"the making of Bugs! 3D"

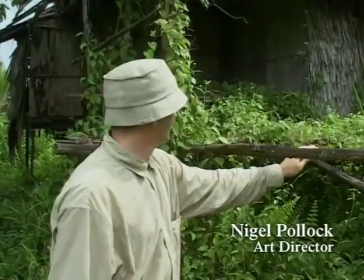Takes place with the hut as a backdrop, and we've bought a hut, we've secured a hut, this hut,
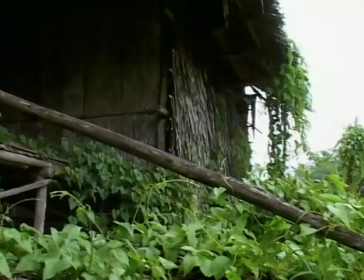which has a great sort of variety of textures and timbers.
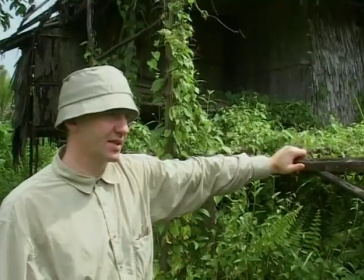So we're going to take it down from this location, take it apart, and rebuild it in the location by the river, Matang.
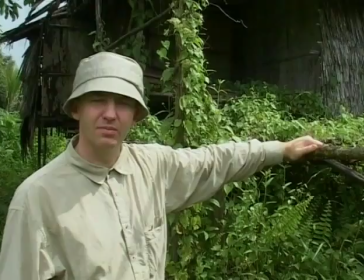And then once we've shot it there,
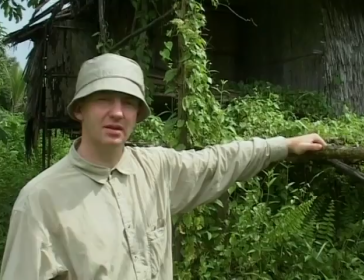then the whole thing will be then freighted back to England and rebuilt in an identical manner
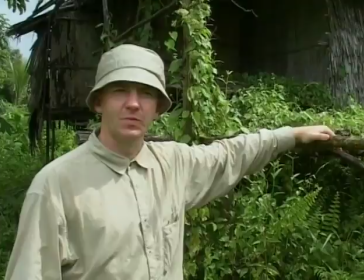in Oxford for our close-ups.
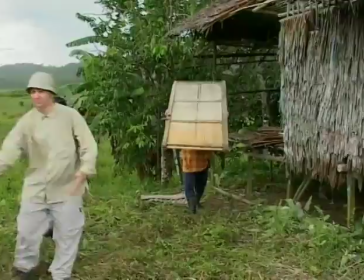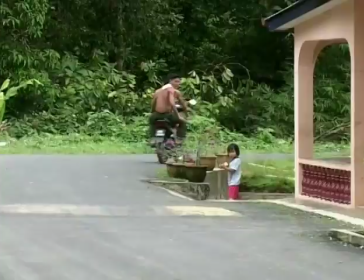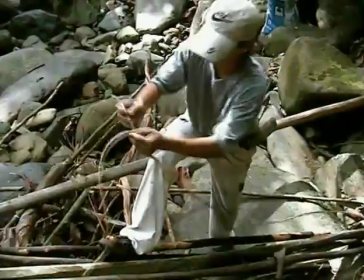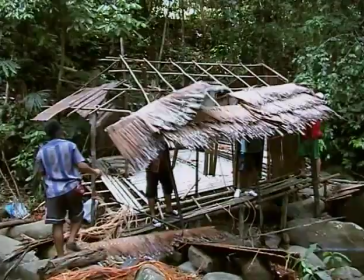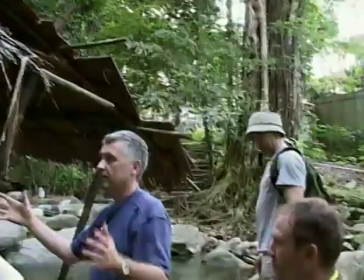The art director and the greenery designer had to
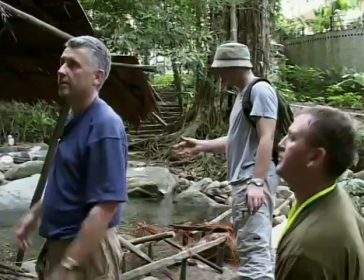research what plants would grow next door to each other so that everything is absolutely authentic.
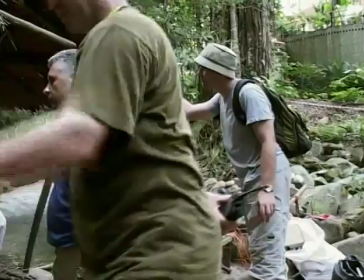I am going to beat it up behind with the bamboo as well, in behind the one coming through, so you're going to have this corner.
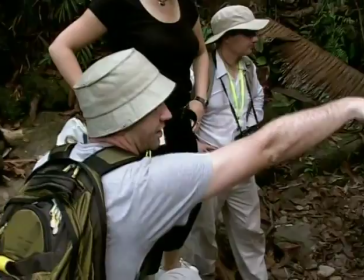The actual hero plants at this end, you know, maybe the creeper stuff is coming from over in that area.
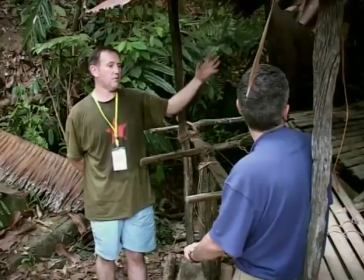And all the green back coming through. I was going to try and dust the whole... And dead creeper.
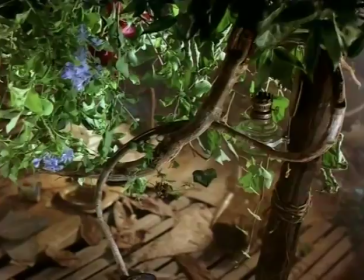I mean, we can use. What I'm saying is, we can use dead stuff. The creeper dead. Inside the hut is a citrus tree and is the bamboo,
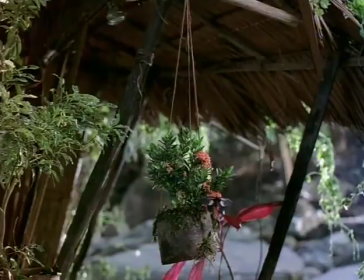which are where you would normally find the caterpillar or the mantid that are the focus of our story.
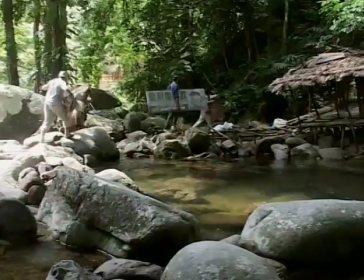Well, this is the fun bit for me now. We're dressing the hut with greenery to bring it to life.
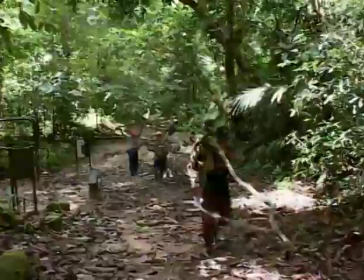Nigel's now actually finished building it, and so we've got the structure here.
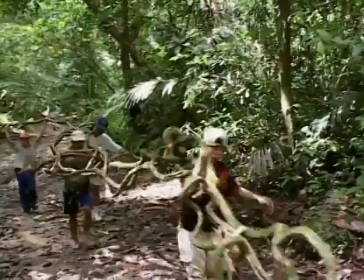And now we want to bring all the lianas in from the trees down into the hut. The story is that a big tree has fallen on the hut and left a trail of destruction
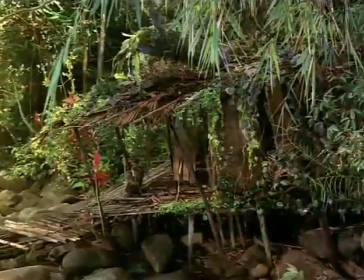in its path and crashed into the hut and given it this really nice angle so that we can shoot on.
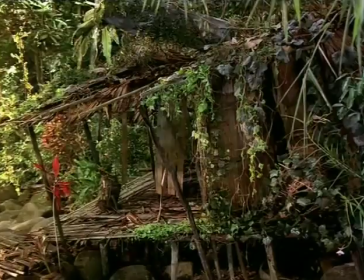3D is how all of us see, of course. I mean, what's ironic about motion pictures is that more of them aren't done in 3D, because every day all of us see the world all the time in 3D.
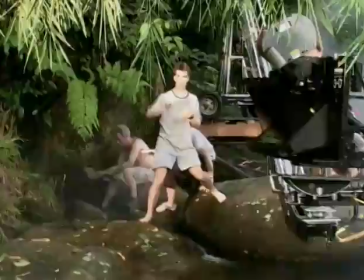And the reason is very simple and obvious, because we have two eyes.
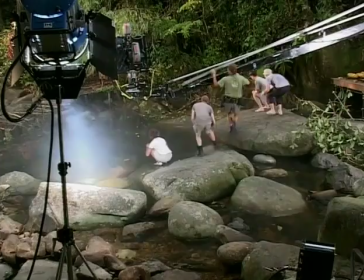These days, in 3D movies, we find that we can entertain ourselves immersively by creating a camera system that works the same way as the human eyes.
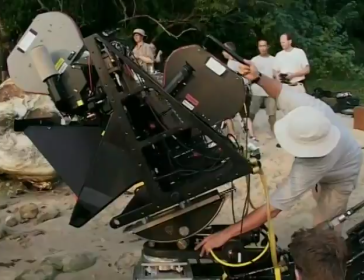So what we have to design and build is a 3D rig.
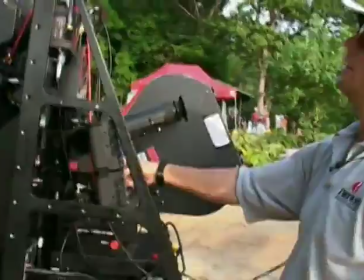And a 3D rig basically has one eye that in theory is looking straight forward,
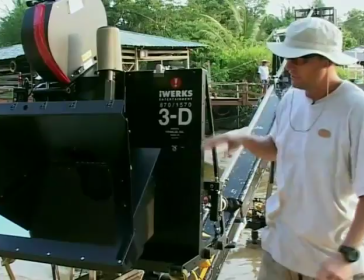and you have a second camera, or your other eye, which is looking down.
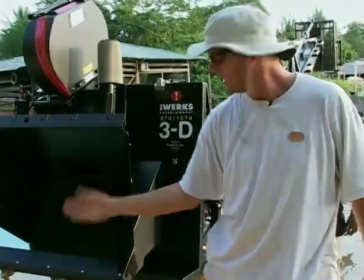And then what you need to do is you need to have what's called a beam splitter, or what some people call a 50% mirror, at a 45 degree angle.
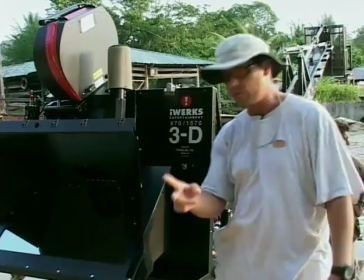This now allows both cameras to see in the same direction, which of course is this way.
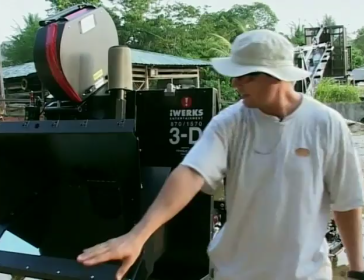Half of the image is reflected off the front of this surface, traveling up to this camera, which is what we call the left eye camera.
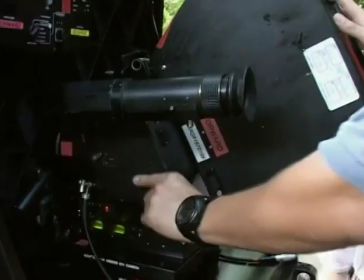The other 50% of the light, or the image, is passed through, which goes to the camera back here, which we call the right eye camera.
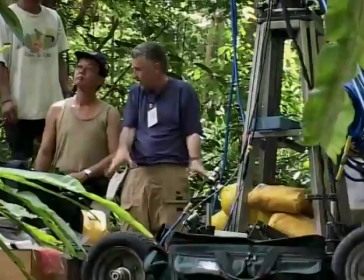Borneo has the most amazing unspoilt rainforest,
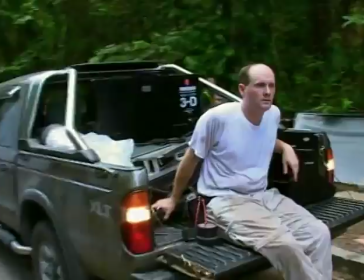but also gave us the access that we needed for our cameras and for our trucks and for all the 3D technology that we needed.
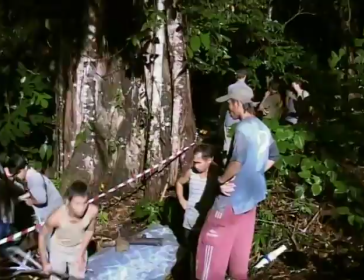We were shooting in a very large, dense rainforest where light is subtracted and subtracted because the canopy sucks away all the light.
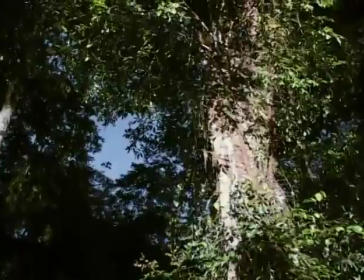The trees are basically light absorbers, and the whole idea behind a rainforest is to try to take as much light at the highest level,
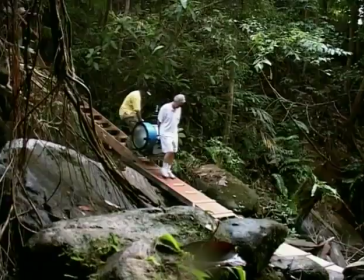and it filters down and filters down, and by the time you get to the ground, where we were shooting most of the time, there's very little left.
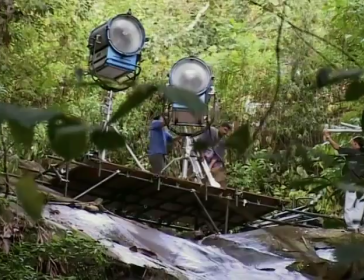There are little ways that you can cheat. You can bring lights in closer. You don't have to light up the entire rainforest area.
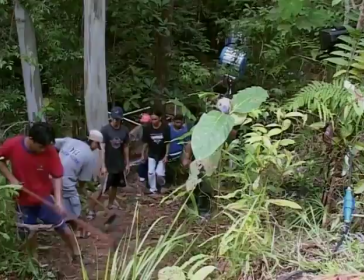But in any event, you can't get around the fact that you need a tremendous amount of light to do a film like this.
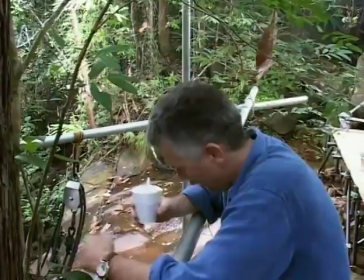So this is quite an ambitious shot. We've got the 3D rig going down underneath a waterfall.
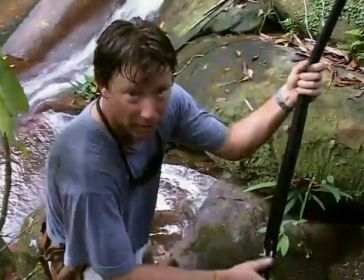Access to it is through this hole. So we're dropping our camera rig. Magazines, batteries, all of our gear right down through this hole.
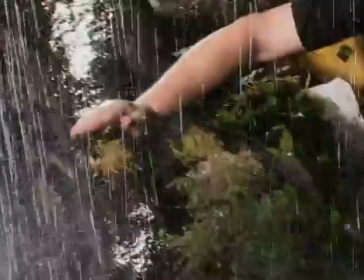Okay, now you got it.
We've got a little bit of dressing going in, some greens and some dingle.
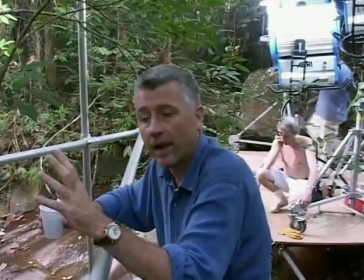Okay, copy that, Michael. Are we ready to start the rain?
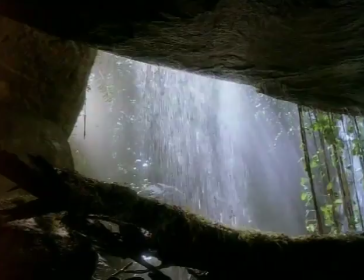The idea is also to have the camera very gently drifting so that we get the 3D effect of the waterfall.
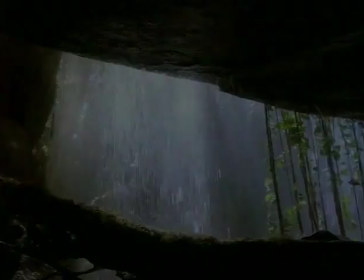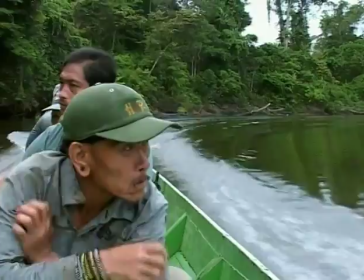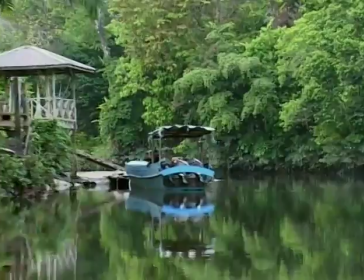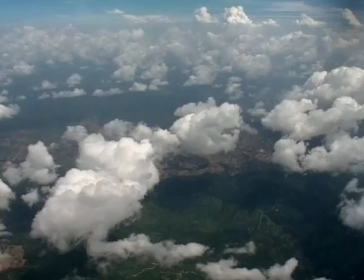Some of the most beautiful and virgin rainforest in Borneo was quite inaccessible by road, so we chartered our own aircraft.
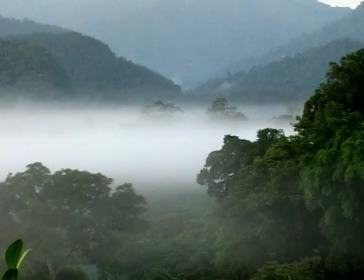We took a small unit up to Mulu National Park, which is absolutely spectacular and has the most extraordinary atmosphere.
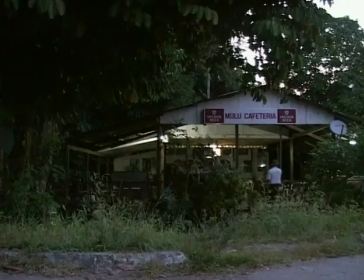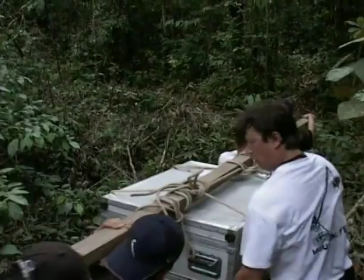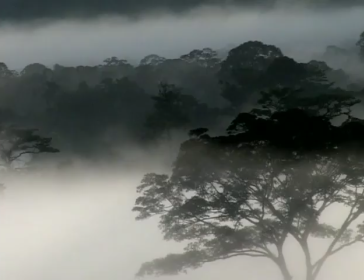When we went to Mulu, we wanted to compress huge vistas into a stereo space that could actually fit into the theater.
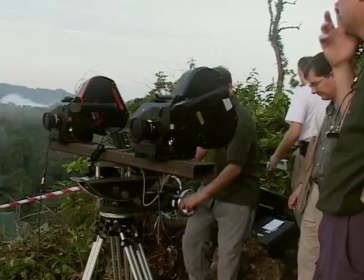So we exaggerated space by putting the cameras 3, 4, and 5 feet apart.
Watch cables coming around.
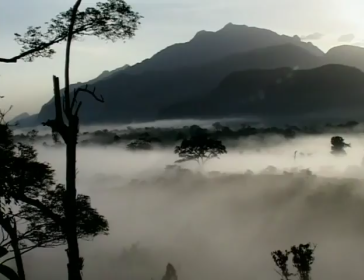What this has the impression of doing is shrinking the world or slightly miniaturizing it. So instead of seeing a vast vista that is, for all intents and purposes, is almost flat because it's so far away, it suddenly begins to have dimensions, and trees can be seen separated from a background that may still be many,
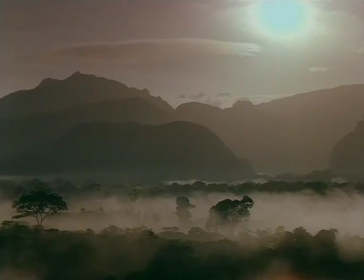many, many miles away.
Pan right is the hand, right?
The end of the movie involves a glorious sunset that we had to be on standby for on a tropical beach for a number of days, which was really hard work.
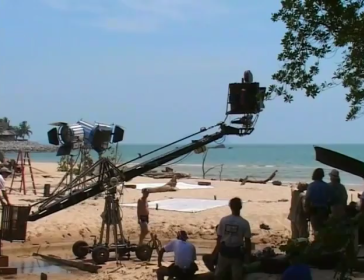But what we were able to do is, while we were waiting for the sun to set,
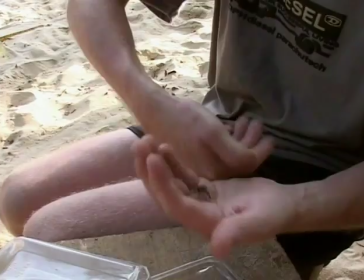we also put together mini sets in which we released snakes and tiny little insects,
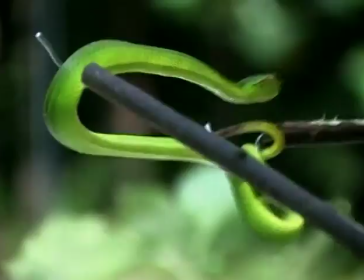and they would become part of the movie story later on. Here is a Wagler's pit viper.
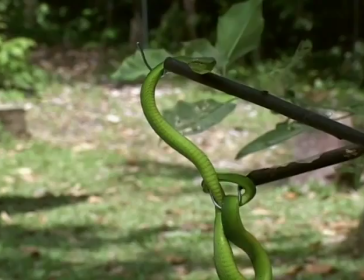It was found very, very close to the set, and we're trying to involve it in the shoot.
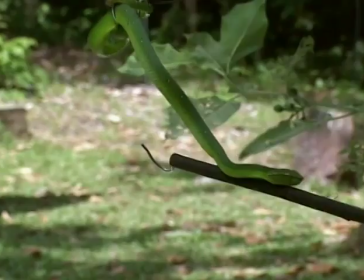It's got a venomous bite. It's got two very long fangs at the front of its mouth, which can project out the mouth and deliver a very nasty bite.
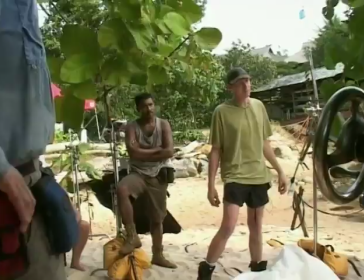So in the unlikely event of a landing at sea, okay. What do you want us to do?
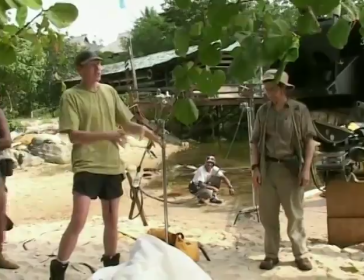I want you just to back off so I can just literally collect it.
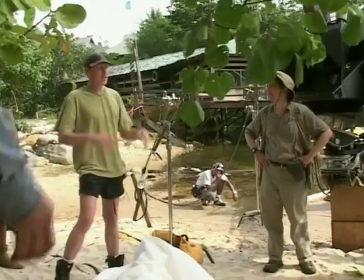So, I mean, if it's making its way across this sheet towards you guys, just literally take a pace back and I'll grab it.
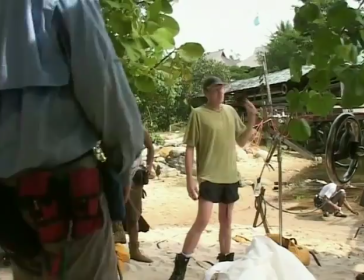Be aware that it's on set and don't be tempted to move any branches.
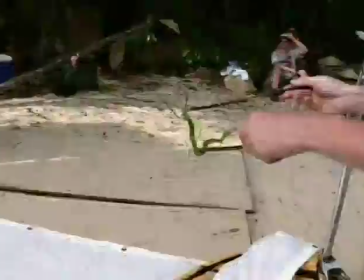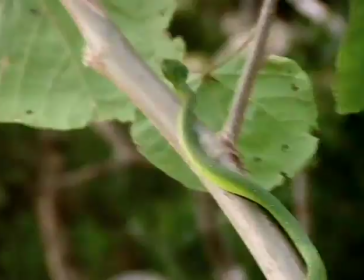Okay. Mark it.
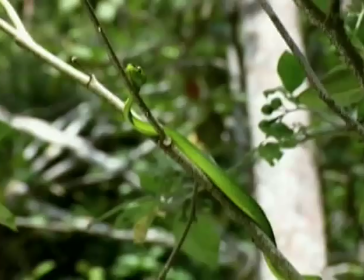Yeah, he found the horizontal.
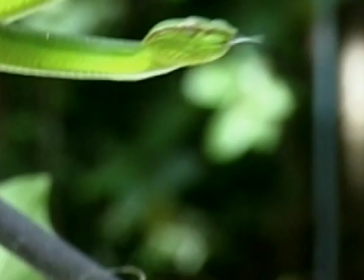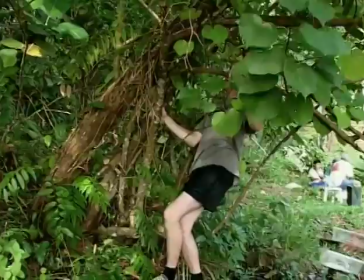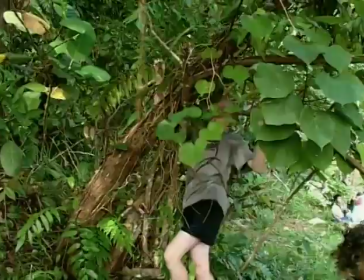Oh, yes.
Warwick, who's our wrangler, is so experienced that he gets himself into the mind of the insect,
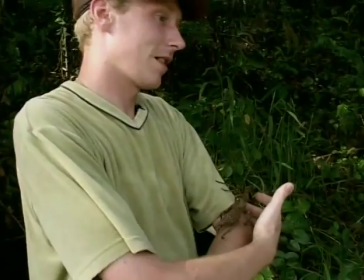and he's able to tell me precisely what he thinks it's going to do next. And 8 times out of 10,
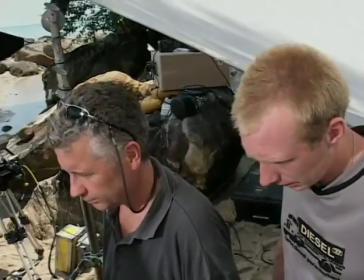he's spot on. The other 2 times, well, the insect takes over and does whatever it likes.
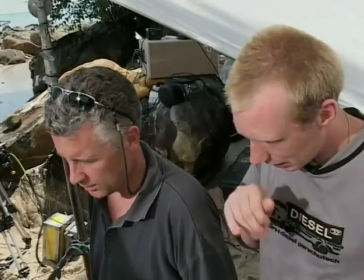Well, you know, actors are actors.
So we'll just bottom the frame and he got through, that'd be good.
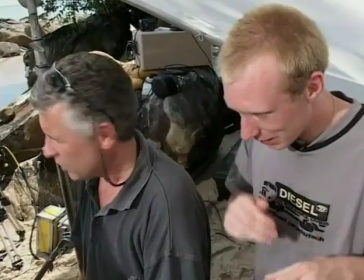Yeah, I think we'll just tease him around with a And would he go? Would he go in the valley, mainly, or on the edge?
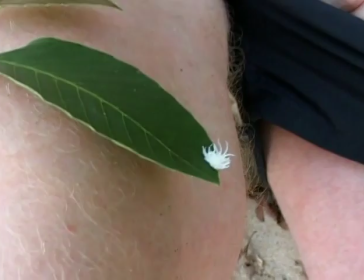He can go absolutely anywhere.
It's so pretty unpredictable. Well, we found this chap on one of the local plants.
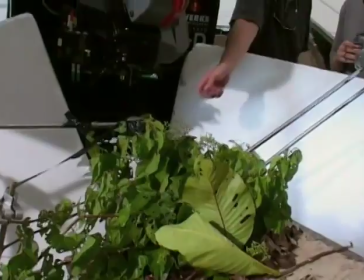He's obviously living off different plants in the area, which we found on all sorts.